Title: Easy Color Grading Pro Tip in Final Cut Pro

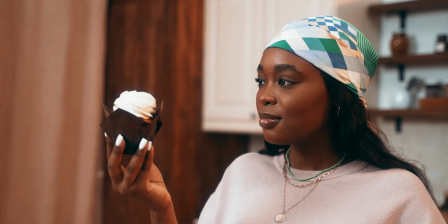9s
least easy tip is going to make a difference in your color grading process. This is the cherry on top, the icing on the cake. It's kind of like a cheat code, really. What's up, everyone? I'm Neat, and I want to welcome those of you guys who recently subscribed to the channel. I appreciate you. It means a lot. And I promise you guys, I'm going to do my best to continue to make valuable content consistently every week on this channel. Let's not overpromise. After you color correct your footage and maybe even added a look, what if I tell you that we can tweak the footage a little bit so that the focus will be even more on the subject we want the audience to focus on?
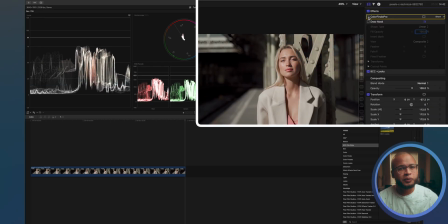50s
Okay, let's look at this footage right here, and I already color graded it and even added a look.
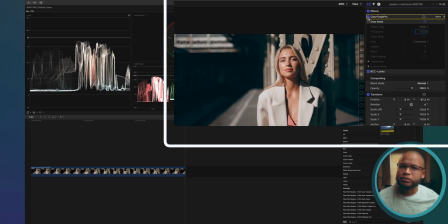56s
Now, science says that people usually look at the brightest part of an image first, so let's create a mask that will make our face the center of attention. There's a lot of ways to do this, but we're gonna use a curves adjustment for this one. And let's add a shape mask. Adjust a mask to fit our head.
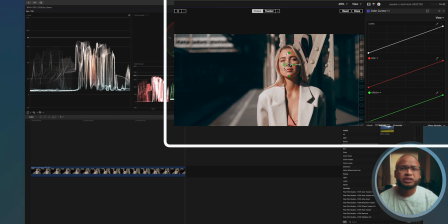75s
And of course, you can also adjust the feather, which is the outside circle, if you need to do that. And then click on tracker. The tracker will be automatically attached to the mask. And all you have to do is to click on analyze, and Final Cut Pro will do the rest.
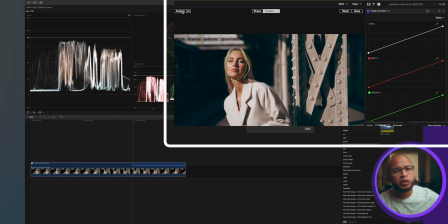93s
It will track forward and backward.
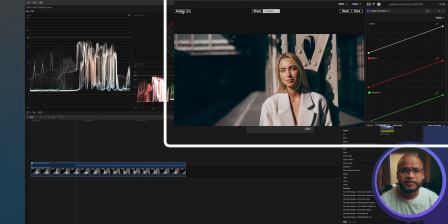96s
And when it's done tracking, this mask will stay on her face, even if she moves in this video.
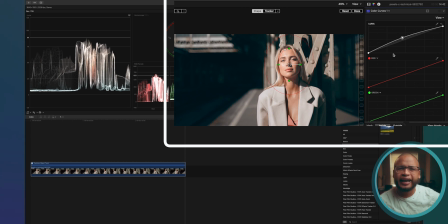104s
Now we can make changes inside this mask. We can lift the midtones and it will make her face brighter, but it can also make her face washed up if you're not careful. This is actually why I don't recommend this method. So you might be asking, like, why am I showing you this method, right? And that's because it's very tempting. It's very tempting to use this method because it can work.
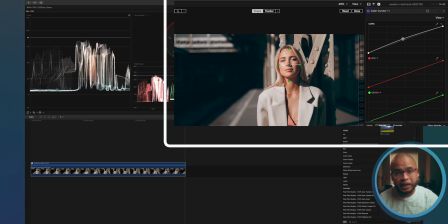126s
It can actually work. But it's actually better to make changes outside of the mask instead of inside, because the footage, you've done all the color correcting already. So that means the footage is correctly exposed.
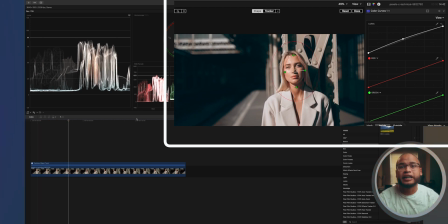139s
That's why when you increase the brightness inside, you might end up overexposing the highlights or making the midtones look washed. So click on outside and drag the Luma curve down until you're satisfied.
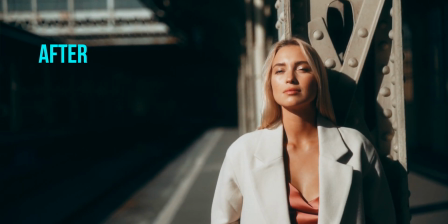151s
And look at the difference. Small edit, very subtle, but can make a big difference.
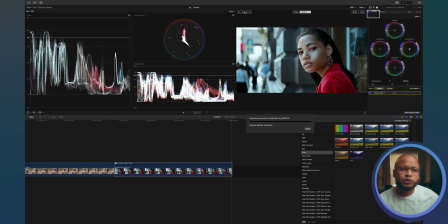156s
Here's another example, using the color wheels adjustment this time.
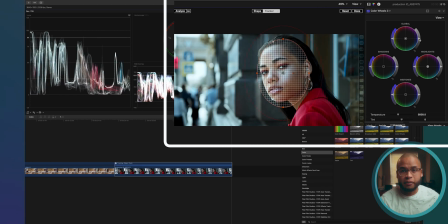161s
After tracking her face, I reduced the exposure on the outside of the mask using the right side of the global wheel, and here is the result.
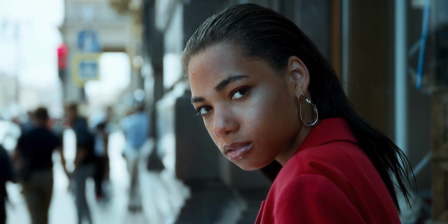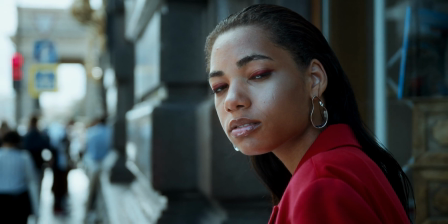175s
That looks pretty good. Okay, I wanna be honest really quick. Color grading is very subjective, and that's because it heavily depends on the vision of the director or the content creator.
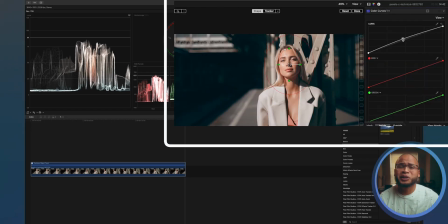186s
So, I mean, do what works for you, man. Do what works for you. Edit inside the mask if that's what works for you. Just make sure that all the changes that you do during this process will not undo the color correcting process that you did before you color grade.
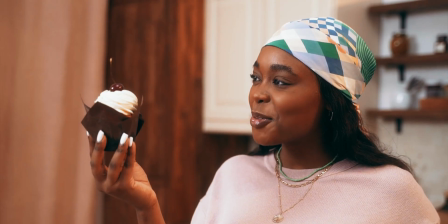202s
Unless it's a creative choice to overexpose, to desaturate, or to do whatever you want as a creator, always try to maintain that base color correcting. Yeah, and that's it. If you guys got any value from this video, subscribe and go check out these tips on color grading, and I will see you guys in the next one. Hopefully. Peace.